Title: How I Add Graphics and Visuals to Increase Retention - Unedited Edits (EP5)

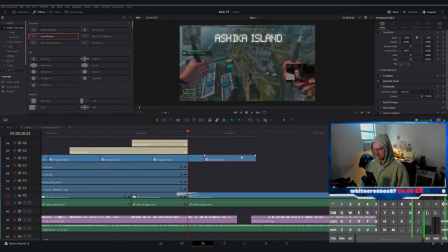21:48 The other thing that we do to help add some contrast
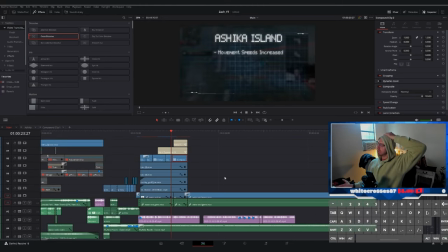21:54 and make the text stand out is when the text and the grid display on screen, I either lower the opacity or I actually go into the color page
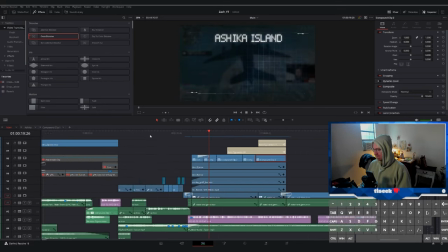22:05 and bring the overall game down the video you can see that the background is
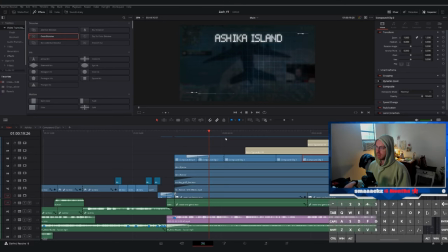22:12 darker when the grid is displayed versus when the grid isn't displayed
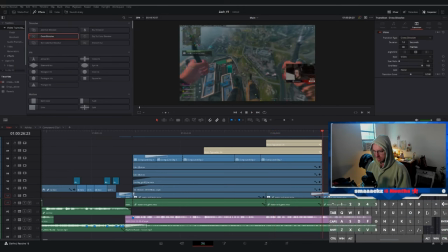22:16 so that's that's kind of like the background and then for the text
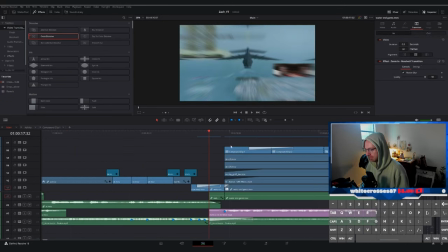22:22 that's that title template that I'm talking about i have this title
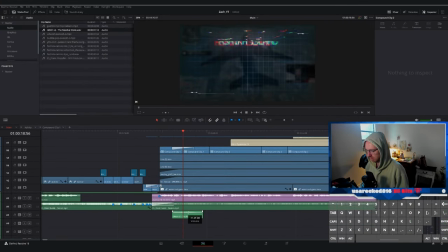22:28 animation that i was able to get from envato and it has that cool typewriter effect and then
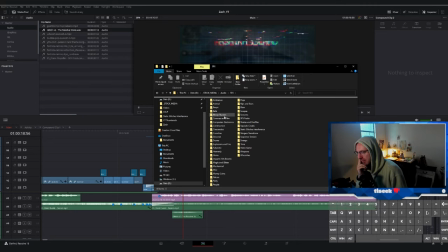22:34 the only thing i change on it is and i don't know if we've already passed it but in the fusion page not on the home page
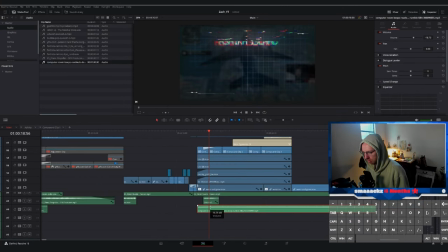22:42 or the not the home page the uh the edit page excuse me in the fusion page i add a glow node to it and i'm not it's
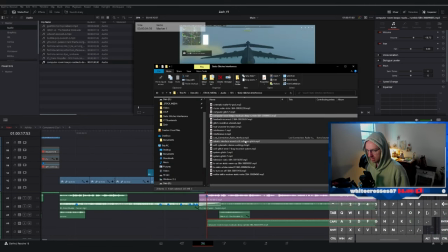22:50 kind of hard to tell So the subtle glow, it just adds some softness, makes it feel like it's displaying on a screen a little bit more than if you were to just leave it alone.
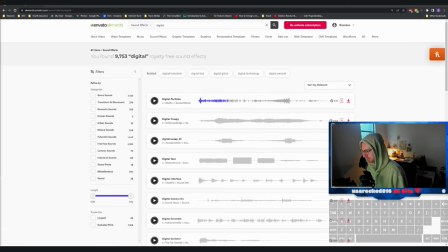23:01 And here we are in Envato. So this is what I'm talking about. Sound design again, right?
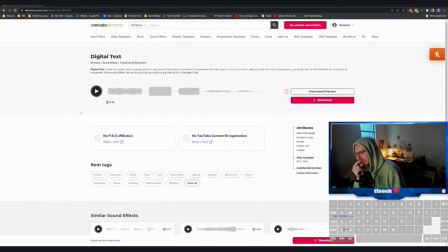23:08 Super important. I wanted some kind of digital typing effect.
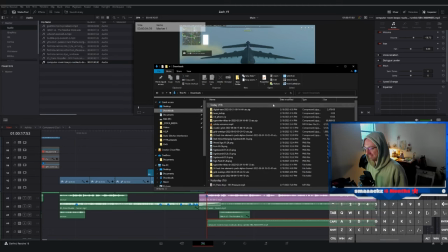23:13 So I think I literally, I searched in Envato digital type and there was a digital readout sound effects and it came actually in with
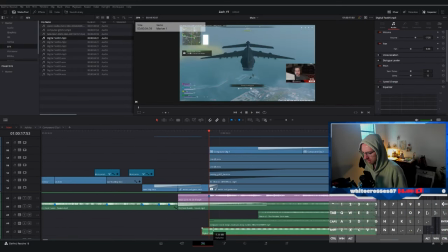23:23 yeah like a bunch of them so i think there's what is that four or five something like that
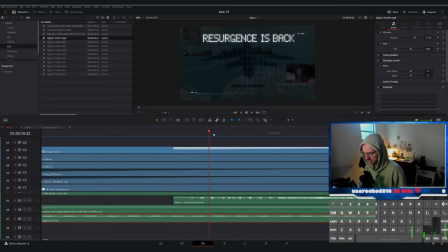23:27 which is nice because i'm able to use one for the
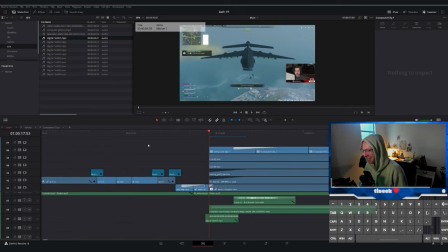23:32 original write-on and then i'm able to use like lower octaves um for the second one which is cool
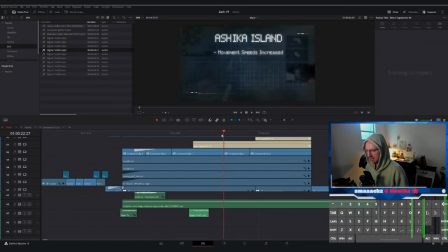23:40 the only other thing i think i haven't mentioned here is that uh the text opens with um
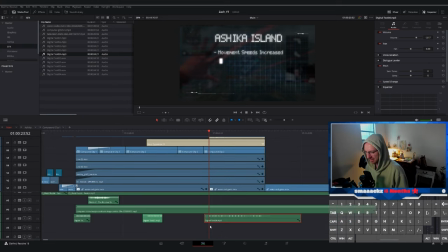23:46 what you need to know about resurgence something along those lines and i use a glitch transition
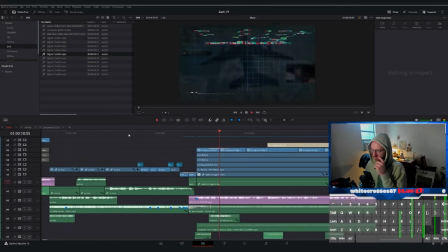23:52 to bring it to ashika island because i believe what zach says is if
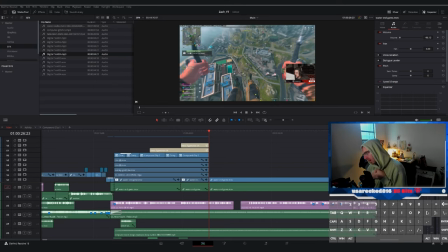23:57 you're new to resurgence mode ashika island or something like that and it syncs up with that phrasing and that's basically
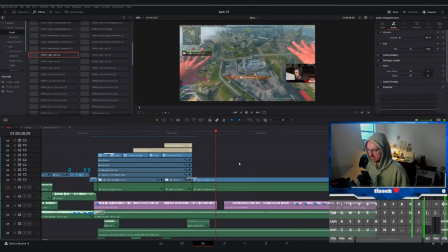24:07 how that shot is set up and you can see it being played out right there um i'm pretty happy
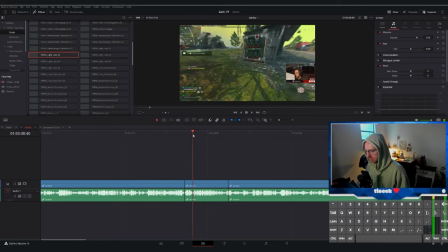24:12 with with how it ended up looking, so it worked out pretty well.
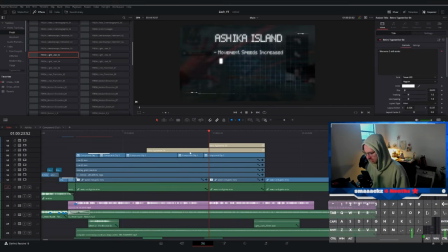24:17 It worked out pretty well, and the shot after it that I use is Zack parachuting in,
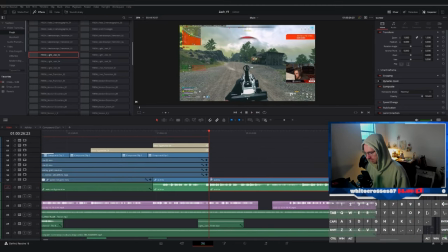24:24 and I, oh no it's not. Okay, so I saved, excuse me, excuse me, pardon me. I saved that for a different part of the video. so it looks
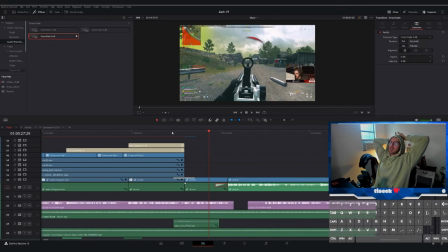24:40 like the next shot is um uh like a top play clip
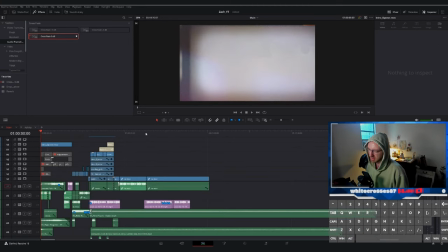24:45 and i think the reason i do that is because um
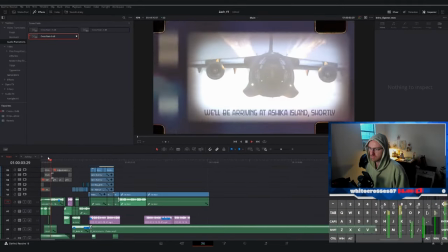24:50 zach yeah that's the reason why i do it because zach says uh in the voiceover you know it's
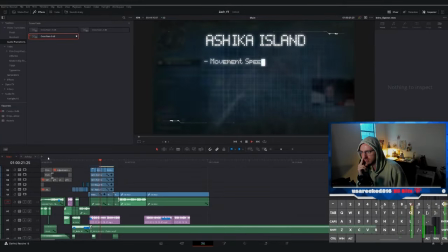24:54 a lot faster and the game is more fun so we wanted to highlight that yeah movement speeds increase
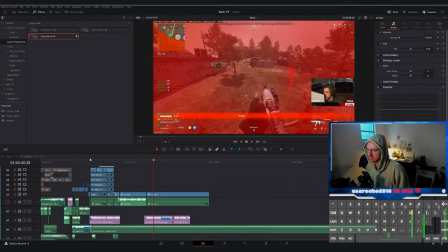24:59 it's fun so we showed off what we're talking about we were illustrative
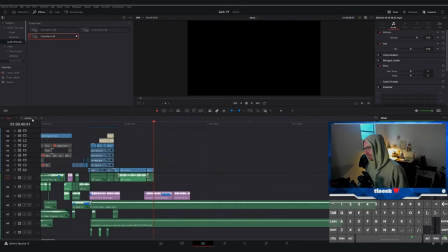25:05 with what we were saying and eventually what we do with that clip is
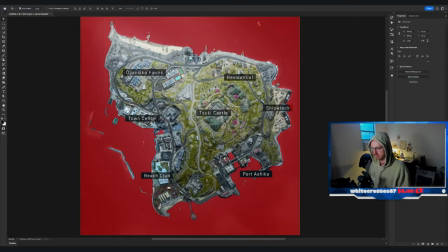25:11 we i think i sink and slow it down
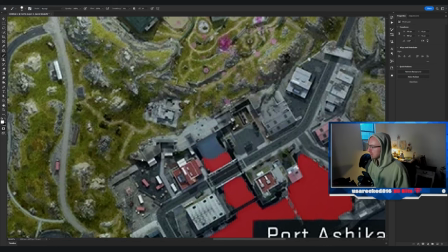25:15 and re-time it to the the hit of the song the the song that's
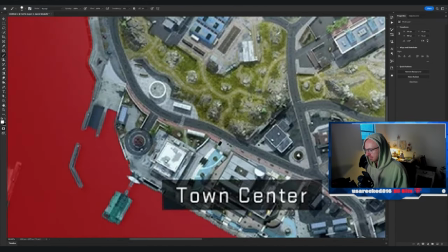25:20 playing in the background has got a lot of bass to it it's pretty punchy which
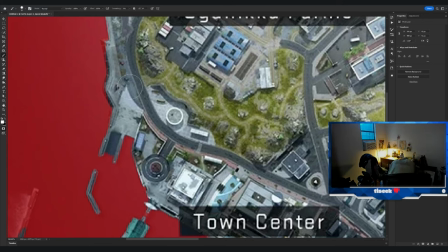25:25 makes it really nice and easy to edit with so that's what we do and right now i am making a cutout of ashika
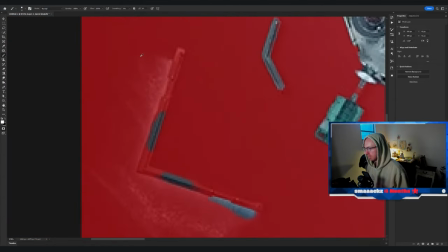25:34 island because oh yes i remember i'm starting to remember now it's been a couple days since i've done this